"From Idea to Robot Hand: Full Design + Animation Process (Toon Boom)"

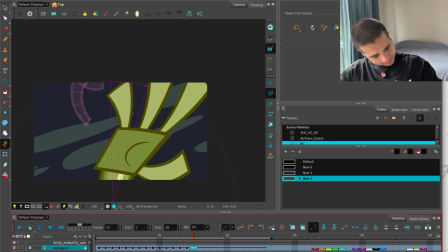Why is not feeling like the boom here? Because I need this boom.
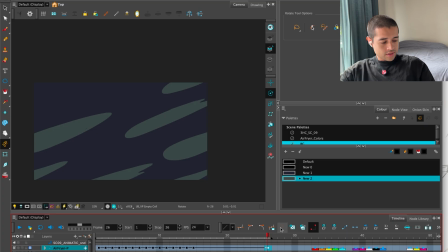I need this to go away faster. So this I have to put like an 88 here.
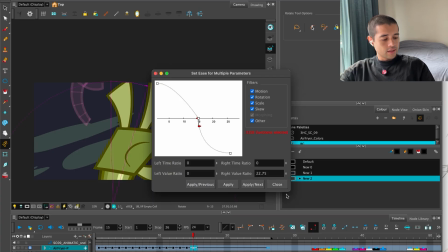Yes, and I have to put it here like a 44.
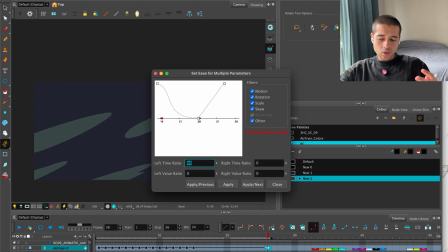You know what? Yeah, so I say like put it here as slow in, meaning like I want to a slow in. I want to add more friends at the end pose than in the start pose. That's why the hand disappear fast, super fast.
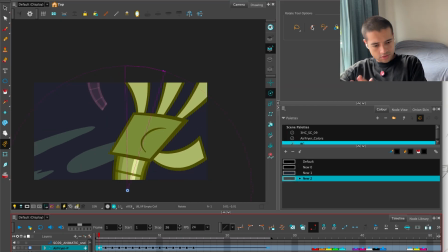But I want to reduce that right now because I still want the hand to read here like it's going this way. Boom, boom.
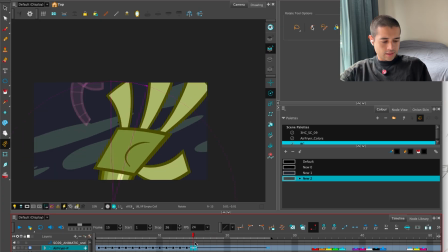So here, when it's going down, first of all I can slow out more here.
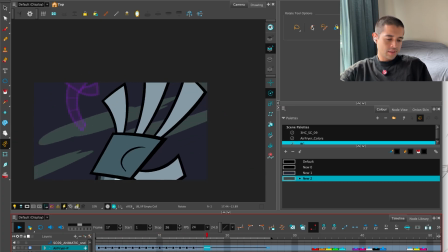Slow out mean like add more time here to accelerate before disappearing the screen. And even here when it's disappearing, I can still
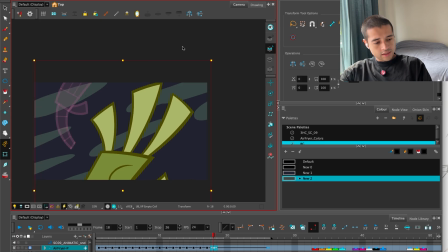move this hand like this, and even grab this hand and start stretching this hand
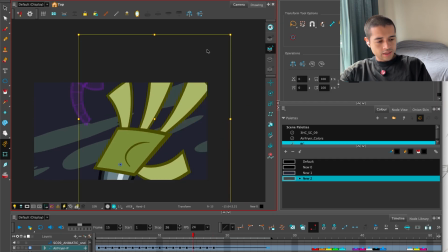back and up, so it's feeling like it's dragging, and boom,
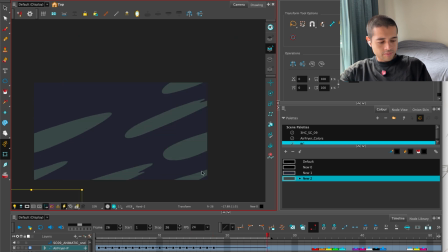disappears there. No, I need to add more. Zoom, zoom, zoom.
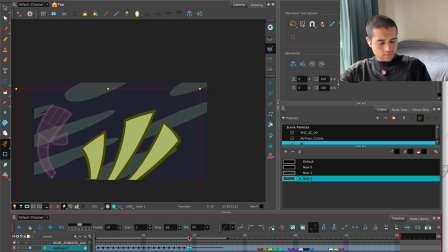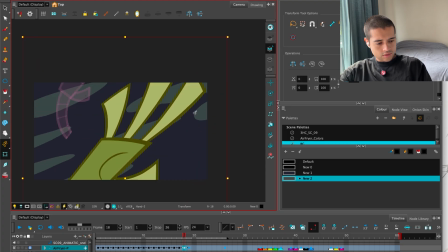Let me see if I can get that feeling by stretching this here.
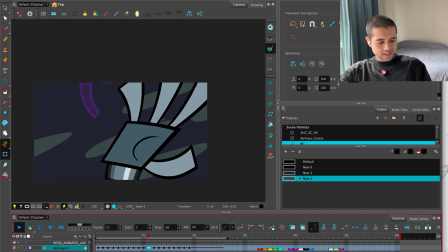Yes, sir. I want to feel like it's going to slam these dudes.
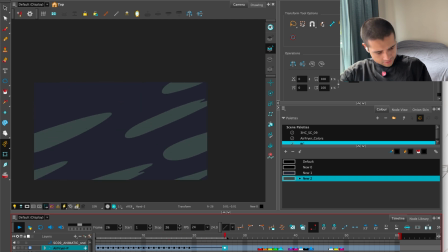Four.
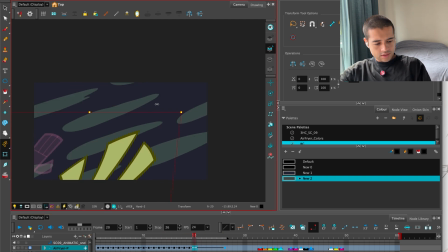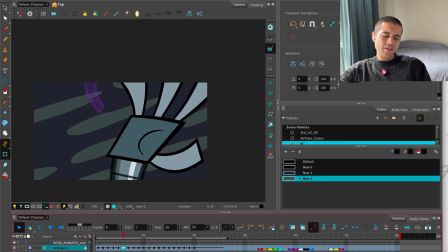There you go, dude.
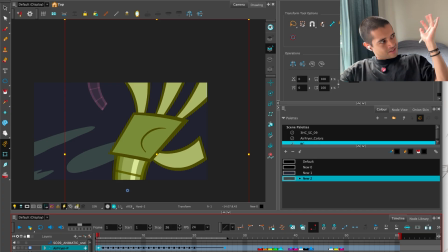Now I want to wheel. Now I add more contrast here in the rotation. Rotate this a bit more, a bit more, a bit more, a bit more, more, and then start getting.
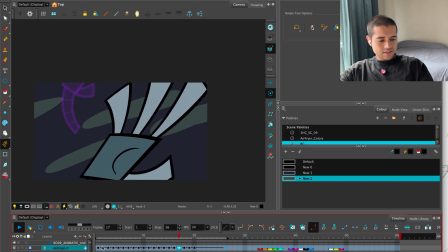No, too much, la puta madre, too much. Oopsie, oopsie.
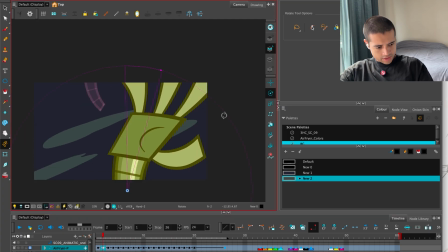Yeah, so here, rotate a bit more, rotate a bit more, rotate a bit more, and then we're progressively reducing the shakiness. Boom, boom, boom, boom, boom, more here, boom, more here, boom, more here, boom.
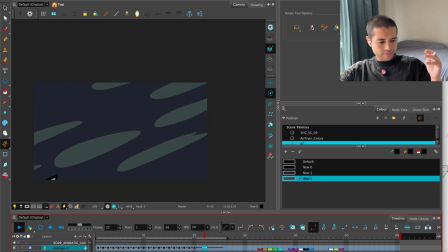It's working, dude.
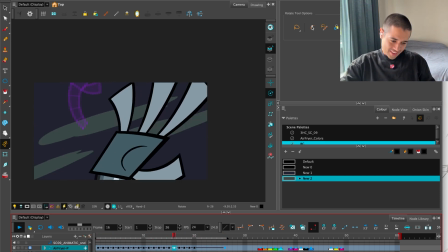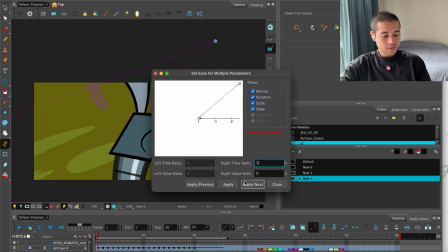Maybe I can add a slow out here on this BG, so this start accelerating with the yes, dude, la concha de madre.
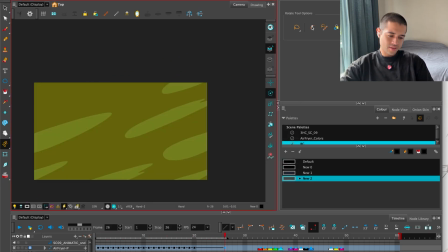There you go.
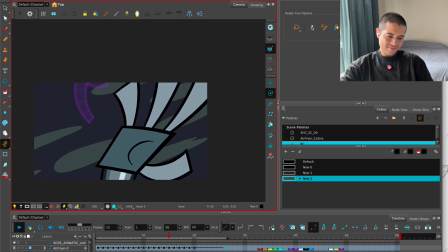There you go. And the cool thing here is that this animation is super easy to destroy, Meaning that if I want to come back to this animation and change something, because after putting all of these scenes together, I'm feeling I want something different, I can just come here and change the curves, change the timing,
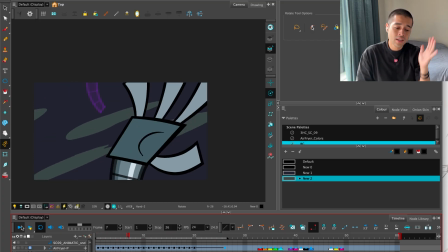the spacing, all of that, because I'm playing mainly with the hand, or like all the in-betweens. I didn't spend too much time like drawing the in-betweens, because all those in-betweens were like Toon by the software, and the work, the heavy lift here was just designing the hand, and that's it.
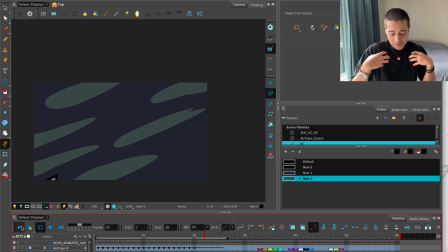That's it. But the main thing here was that right now, today, the Henry of today was like, you know, I want this feeling. Maybe Henry of the future will be like, you know what, now that I put all of these scenes together, now I want another feeling.